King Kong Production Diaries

And you can't even buy a plastic model kit of this plane,
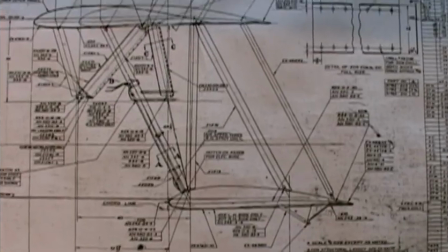so we had to go to the Smithsonian and gather together the original factory drawings for the plane so we could actually recreate one. So we started with original drawings and decided to build the airplane just like they did in the factory in 1933.
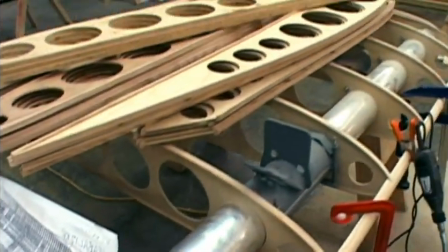All the sizes and shapes and everything on this airplane is true to the original form.
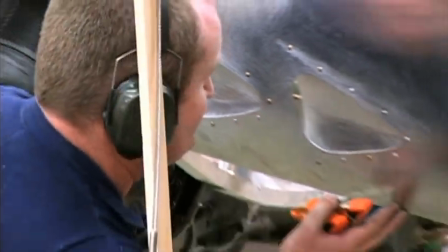The plane is built out of steel tube and given its shape with aluminum stringers and covered with fabric just like the real airplane would have been.
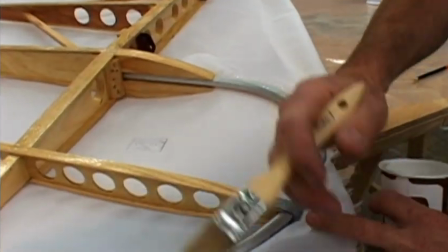It's just putting the fabric on the bare structure is the easy bit.
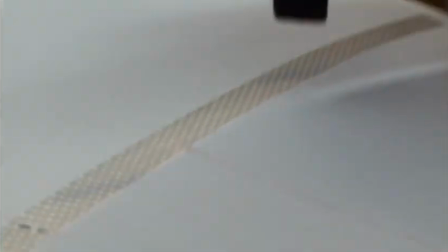Then we need to put reinforcing tapes over the ribs and rib stitch it with a needle right through.
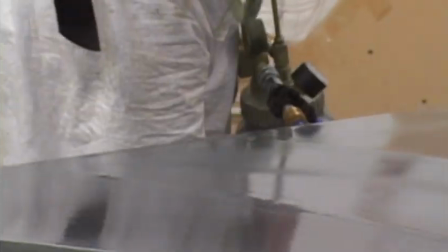And then there's all kinds of paint that goes on top of it.
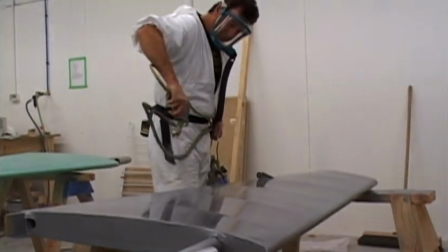There's about three coats of clear dope, Then there's three more coats of silver, and then the top coat, whatever color it is.
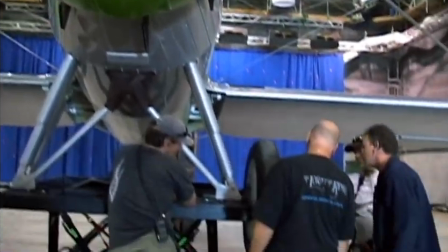It does have a few original parts that would have been the same parts used on a real Helldiver.
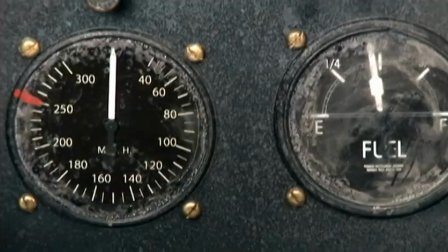The wheels and an instrument or two to make it authentic.
Where's my friggin' pilot?
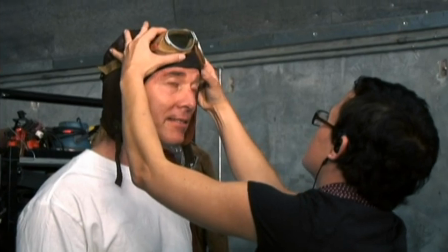Our pilot is Jim Dietz, who's a very renowned military artist.
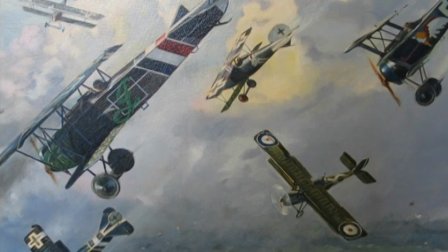I've actually got some of his World War I flying paintings on the wall of my office.
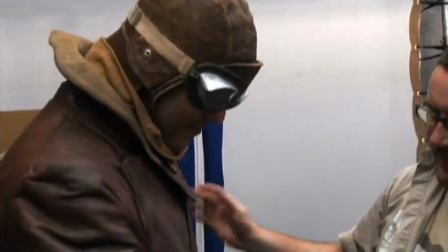And the gunner is Rick Porras, who was our co-producer on all three Lord of the Rings movies. Rick's just come down to New Zealand for a vacation.
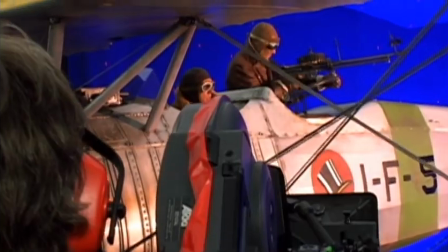He's not working on Kong, but he's jumped in the gunner seat. So I'm sitting here thinking these guys are actually really having all the fun, aren't they?
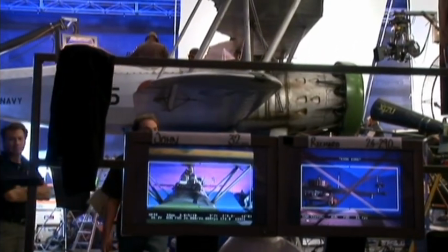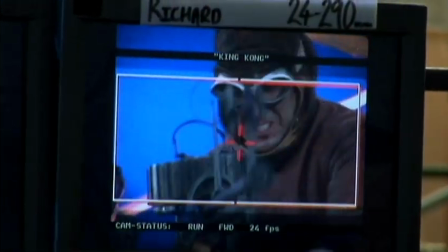I just want to go into a real one now, not after we've been sitting in this, but I heard that there really aren't any Helldivers around anymore, so that's a bit unfortunate, but it's just really,
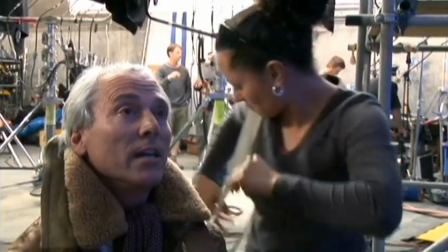it's got a good feeling with the wind. You almost feel like you're up there for real. It will be memorable, as they say, into the sunset. You know, the trick with this sort of stuff is to make sure the planes don't look too much like they're stuck in a studio.
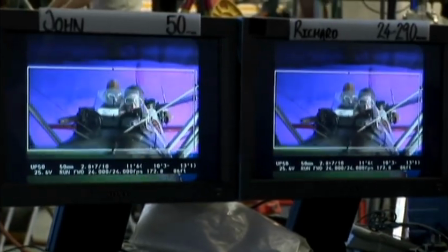Obviously, the blue screen gets replaced with the skies and Manhattan, but we're doing a lot of things like moving the sun.
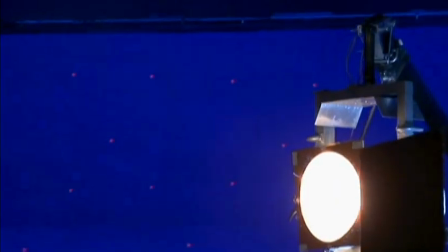We have the sun on the end of a big crane, and we swing that around so that you really get this great moving shadow effect.
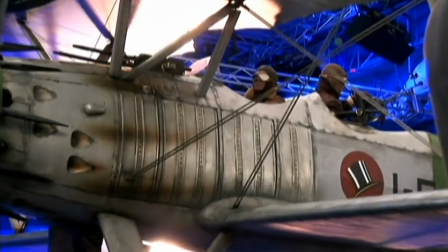And we're putting a lot of vibration into the plane, a lot of vibration into the camera, so all the wires, you know, the flying wires that are holding the plane together kind of vibrating, and, you know, we're trying to sort of add that level of realism to what's essentially faking the flying.
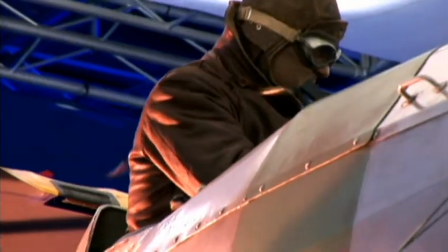You know, everything's fake, isn't it, really, DJ? Everything's fake except those hot shells that are flying all over the place.
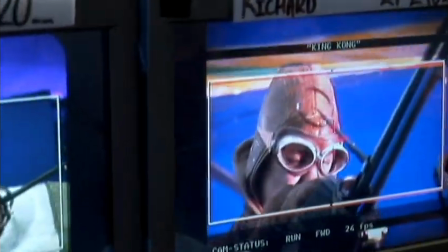The guns aren't fake. The guns are real guns. Projects like this are really cool in a way. I mean, none of these airplanes exist anywhere, and we've just created one from scratch, and now there is a Curtis Helldiver.
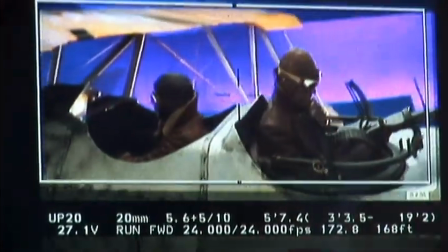If it ends up in a museum somewhere, people from all over can actually come and see one, touch one, and have an idea what one of these airplanes actually looks like. Never really grow up, do you? Boys never grow up.
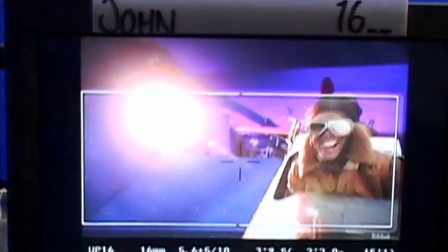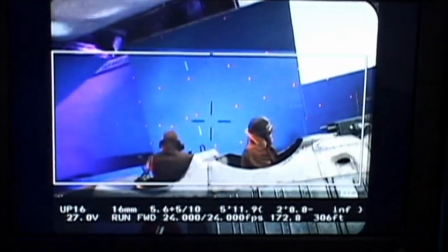Planes and guns. Big, right. Big model planes. That's cool. Hi, this is day 120 of our production diary, and we're getting towards the end of the film.
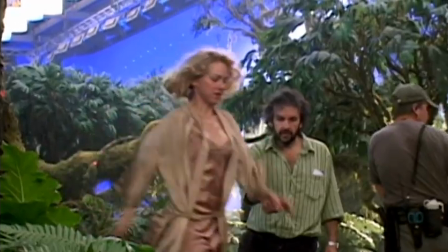We're here in the wet, dank K-stage jungles of Skull Island, doing a little bit more with Naomi and some dinosaurs today.
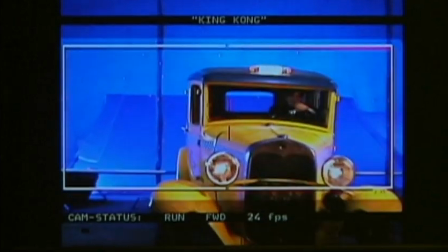Second unit of filming Adrien, doing a little bit of cab driving. It's interesting, movies don't really end with a climactic kind of moment. They tend to dwindle, and it becomes a process of long goodbyes. Guess what?
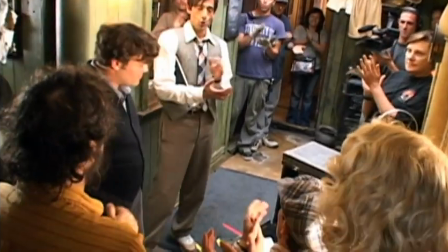That was Jack's last shot, everybody.
Over the last couple of weeks, we've said goodbye to Jack Black. He finished everything that Denham had to do, and so he was able to leave.
I get squeezes.
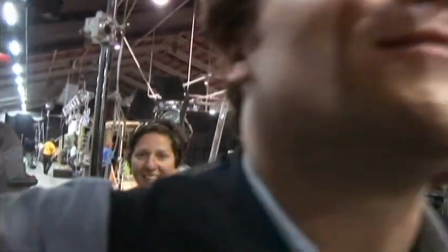That's part of the fun. Uh-huh.
Colin Hanks, playing Preston, left.